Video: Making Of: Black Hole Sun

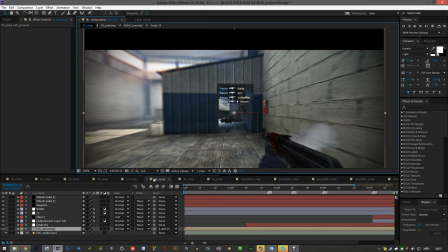1221s
so yeah like this shot oh yeah this shot also has these
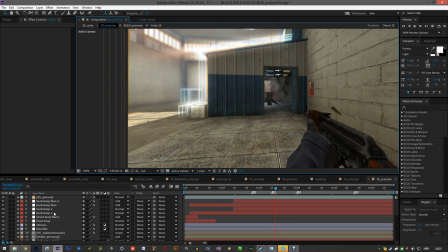1227s
yeah this like these lines which are also like another sort of this like unique idea it's reminds them you a bit of like the previous
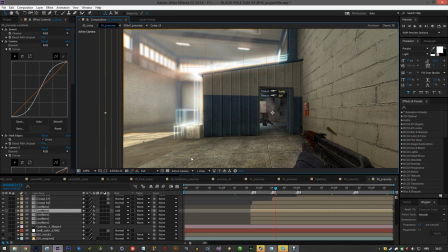1239s
lines on the gun but you know this it doesn't look that similar and it like appears
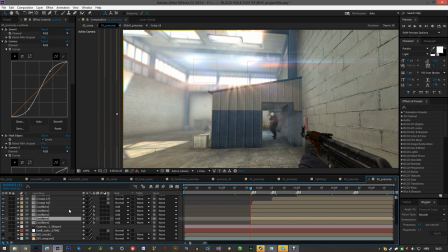1246s
on the kill so every time he gets a kill this is like just an offset I think you yeah the opacity is like changed so it's sort of like pulses every time he gets a kill
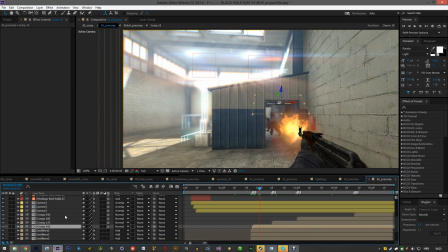1260s
so what else oh yeah the arrows as well
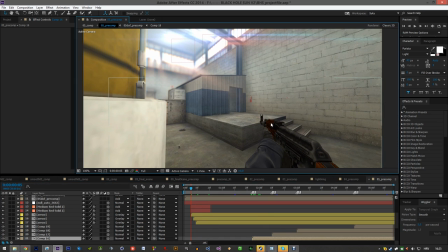1265s
like again people compare me to copying sinister
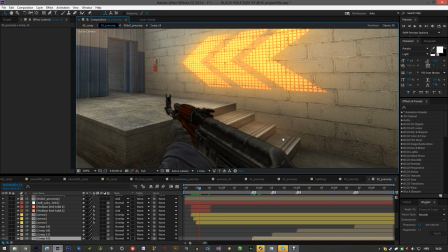1273s
and you can like see that like there is glow on the on the stairs is it this no this is like on the wall and
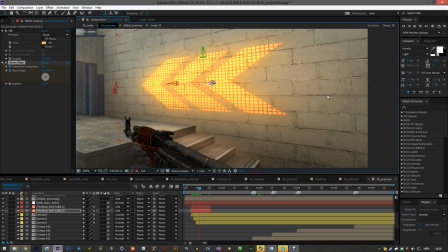1283s
I just said like linear wipe to sort of make it appear like instead
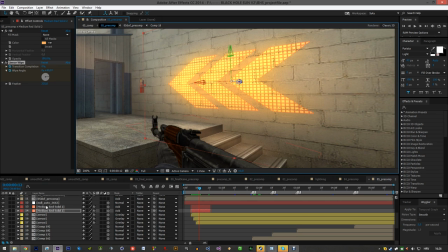1288s
of masking it it like appears with the shadows and this is the floor glow
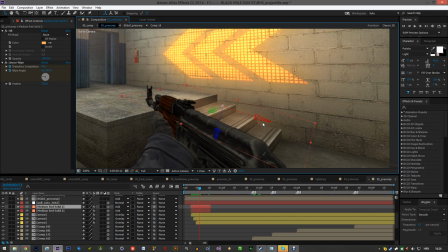1293s
yeah and the floor go like it's I wouldn't really bother with like making a solid layer that's exactly like this and then exactly like this and this and you can just like cheat a bit with making a solid and then just like rotating it a bit and it looks
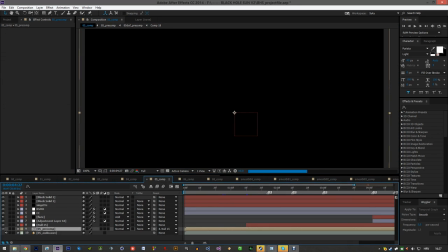1311s
decent enough you know and then like obviously in the main comp there are like some effects there's the
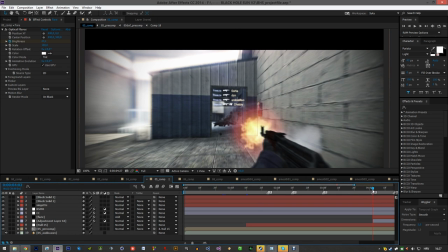1316s
again the the flashing flare now
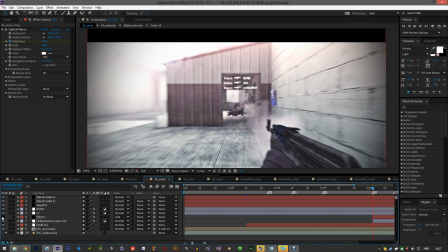1322s
it's on the middle and this is how like the
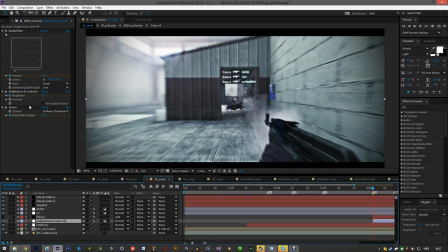1327s
normal effect looks which I don't even know what I used I used fucking invert Wow okay brightness like and contrast and some radial blur and
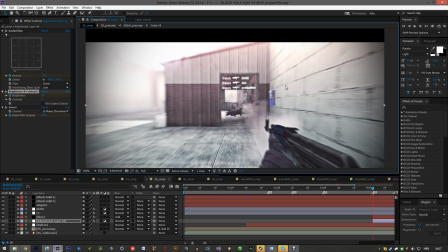1338s
then I added this flare and it just looks really nice like sort of purplish and then like over here
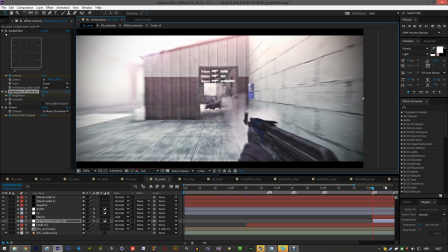1343s
it looks like bluish green whatever so you know
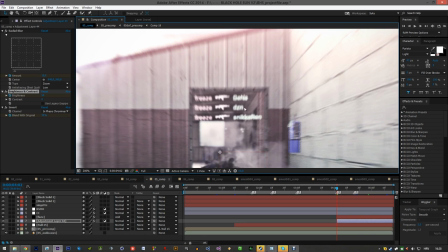1348s
it looks really nice and the killfit as well like this is purple and this is sort of like green blue like almost cyan, cyan, whatever,
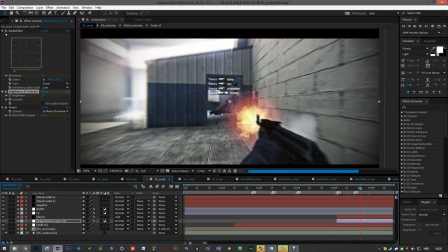1358s
and you know that fades off and
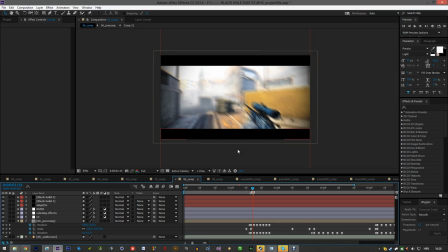1364s
like here's like the sixth shot and this this is the most painful shot as well this just has like some basic
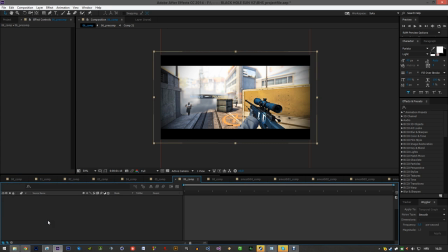1374s
like coloring effects and nothing too special in the main comp but here in like the pre comp let
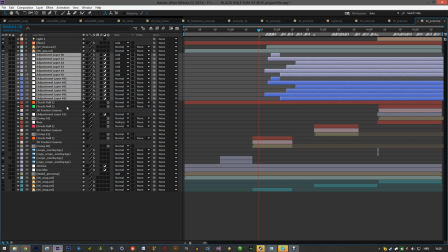1383s
me just like open this these fucking adjustment layers well anyways this was
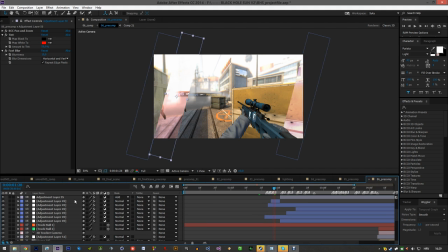1391s
just like a complete mess something like didn't work properly and then like I did this somehow and I just left it however it looked it looked really nice and these stripes are supposed to be the beats
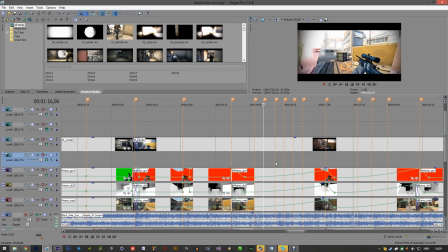1403s
like the keynotes in the from when you can see I sort of like tried to sing them properly and what i
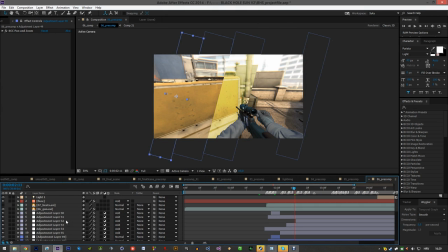1411s
did i i don't know if i have it here maybe yeah there we go fucking beats uh
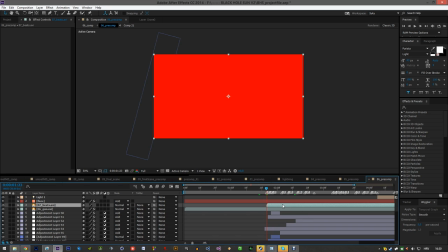1420s
like helpers so look at this these are just basic solids that i put in vegas
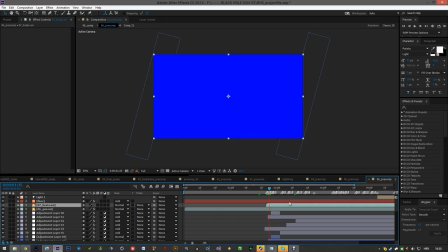1425s
which are like exchange on like each beat so that i know where
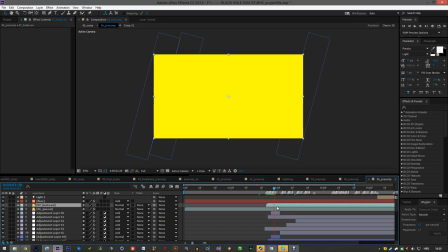1431s
to sync in fucking after effects these like stripes you know like some people told
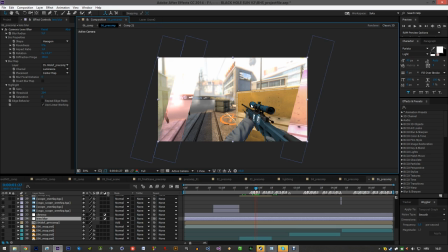1436s
me like for example in my world 2 i didn't mask anything that's like all just commands and then bunch of effects and people were like well doesn't that like make it less valuable because like you
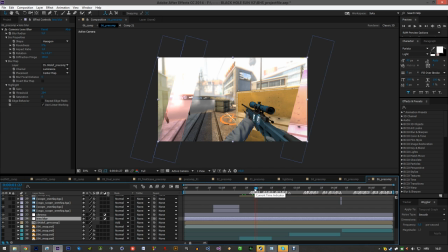1453s
didn't waste time on masking well the thing is if i had to mask everything then i probably would never make my world 2 and nobody a normal person